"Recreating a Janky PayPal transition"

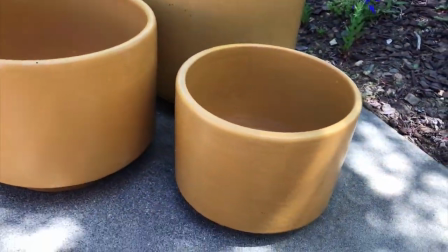[0:00]
Over the weekend, I saw these three vintage Ganey planters, these ceramic planters, that I thought were really nice.
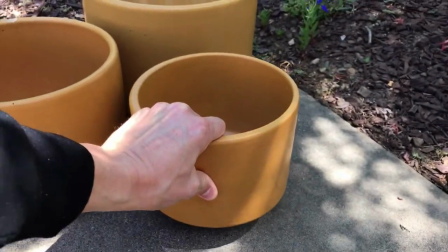[0:07]
I'd been looking online at vintage Ganey ceramics, and I've always wanted to get some, but it's pretty expensive.
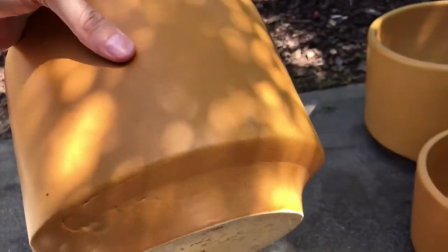[0:12]
And the guy told me it was $100 for the set of three, which is a pretty good deal. They're a little bit damaged, maybe that's why, but they looked good enough to me.
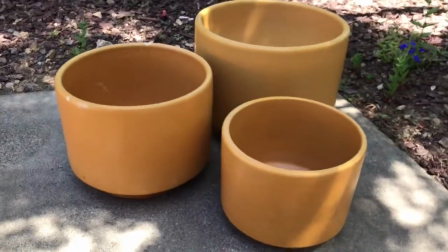[0:21]
I thought that was a great deal, and I said, I'll take them. he wanted me to pay using paypal but i downloaded paypal i haven't used it in a long time and i was kind of surprised that it's sort
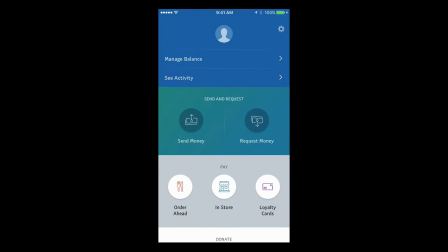[0:33]
of geared towards these peer-to-peer payments like venmo and the design looks kind of fresh it looks modern but it's a little bit superficial so this is a recording i took off my phone of the app and it's just one little part of the app this
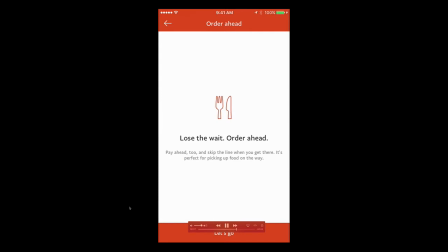[0:45]
order ahead button in the bottom left when you tap it there's this transition that happens and let's take a look in more detail at this transition because when I saw it I thought
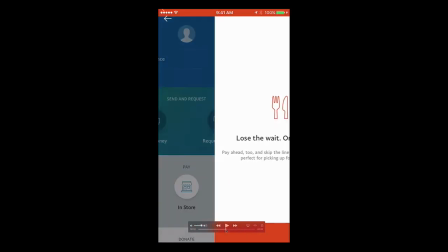[0:58]
huh looks a little bit wrong somehow but I can't quite put my finger on it so when you play it back in
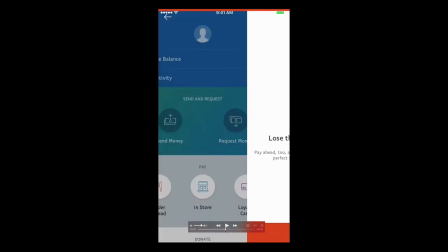[1:03]
slow motion here you can see first of all there's this arrow coming in
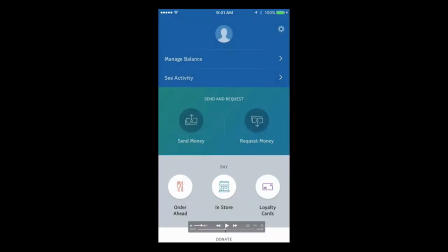[1:08]
in the top left and it comes in at the wrong speed so you can see that right when the transition starts it just appears out of nowhere and
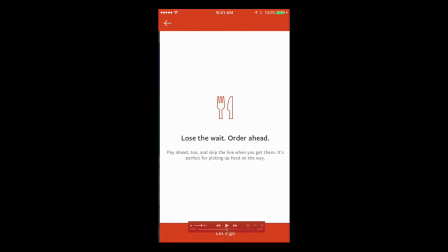[1:17]
then it slides down it eventually meets the header in the correct spot
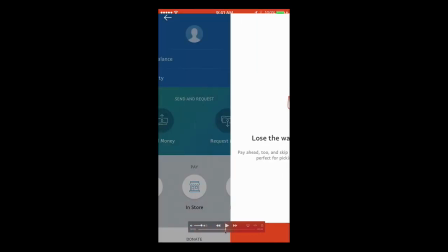[1:22]
but you know it's off the header during most of the transition and
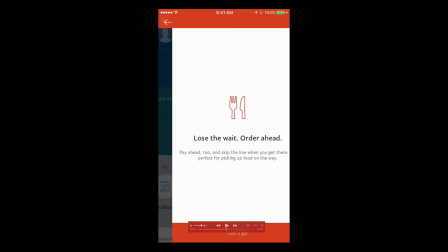[1:27]
then weirdly there's another arrow that's in the correct spot or you know it's animating in at the correct speed but it fades in and then fades out suddenly
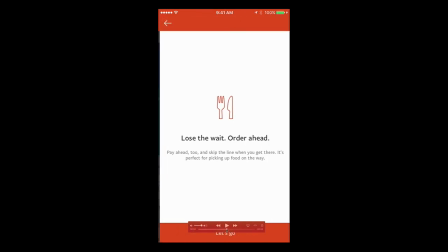[1:34]
so it's almost like that was supposed to be the right arrow but they told it to go away and replaced it with this other one so beyond that the order ahead text doesn't animate so you can see as I scrub back and forth right here it doesn't animate
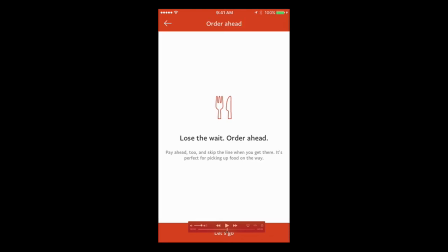[1:51]
it just appears once the transition is over so that looks bad and
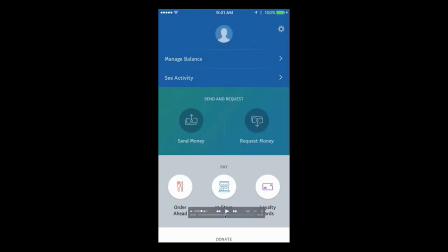[1:56]
then let's take a look at the footer the footer slides in with the rest of the content so it doesn't slide in the same way the header does and it has this text that says let's go and
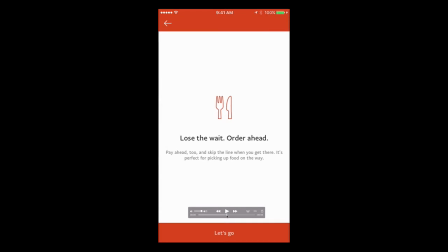[2:09]
that fades in so that fades in correctly and moves with the footer correctly and it's a bit weird that the footer is a button but it looks exactly the same as the header which is not a button but let's just focus on the animation not the visual design all right so the rest of the stuff here all
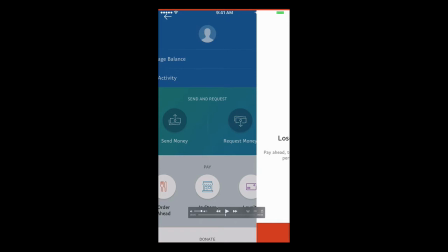[2:25]
the content just kind of slides in from the right and the previous screen slides out to the left and it gets a bit darker as the animation goes
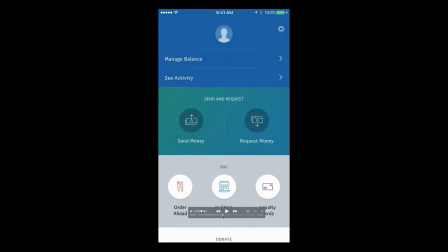[2:33]
the overall speed of this transition feels a bit slow I actually thought maybe this was linear easing when I first saw it but we can kind of confirm whether
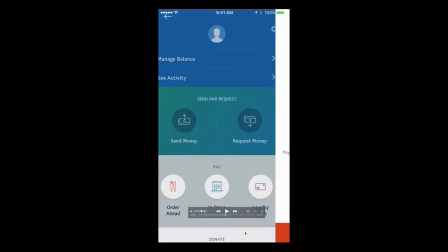[2:44]
it is or not by by stepping through the animation here so you can see this first frame it moves about 80 pixels and the
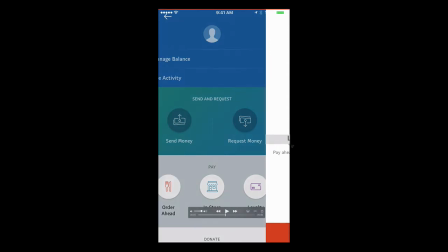[2:54]
next frame it's at about 140,
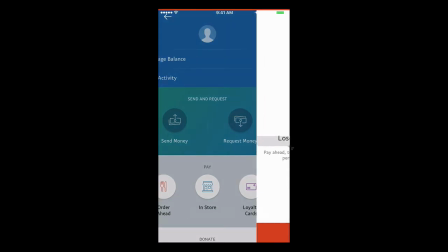[2:57]
the next frame, what's that 120, 190. Anyways, it's clearly not linear. It's slowing down as it goes. So it's like an ease out animation, which that's fine.
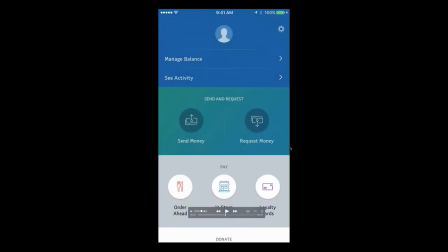[3:12]
I just think it's overall too slow. All right, so I thought, why not recreate this UI, just kind of crudely mock out this UI, recreate it in Flinto, and then I can make my own version of the transition and kind of address some of the problems,
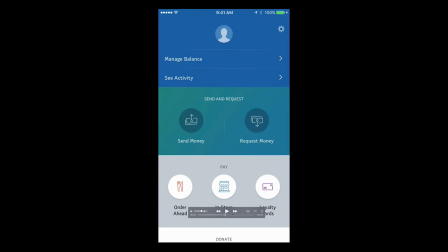[3:30]
which is exactly what I would do if I was working on this app because I would need to show the developer, here's what I want, here's where it's breaking down, here's where it doesn't look right. And let me show you how you can quickly communicate that kind of stuff using Flinto.
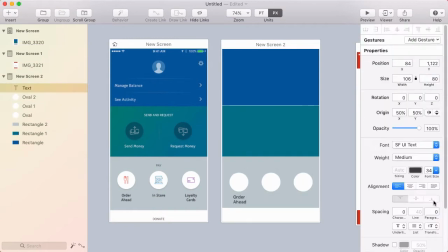[3:43]
So I'm gonna play this in fast forward because I'm just going through and crudely mocking up that same UI based on some screenshots I took of it.
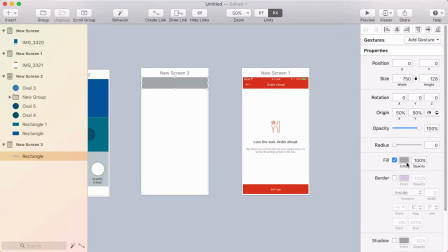[3:52]
Just drawing rectangles and circles and some text layers just so that I have something to work with.
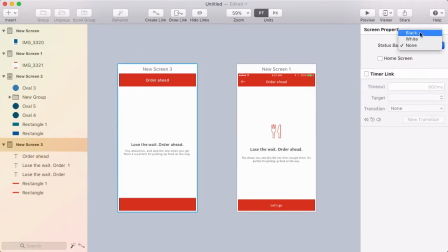[3:57]
I'm not worrying too much about the visual design, I just want to focus on those animations.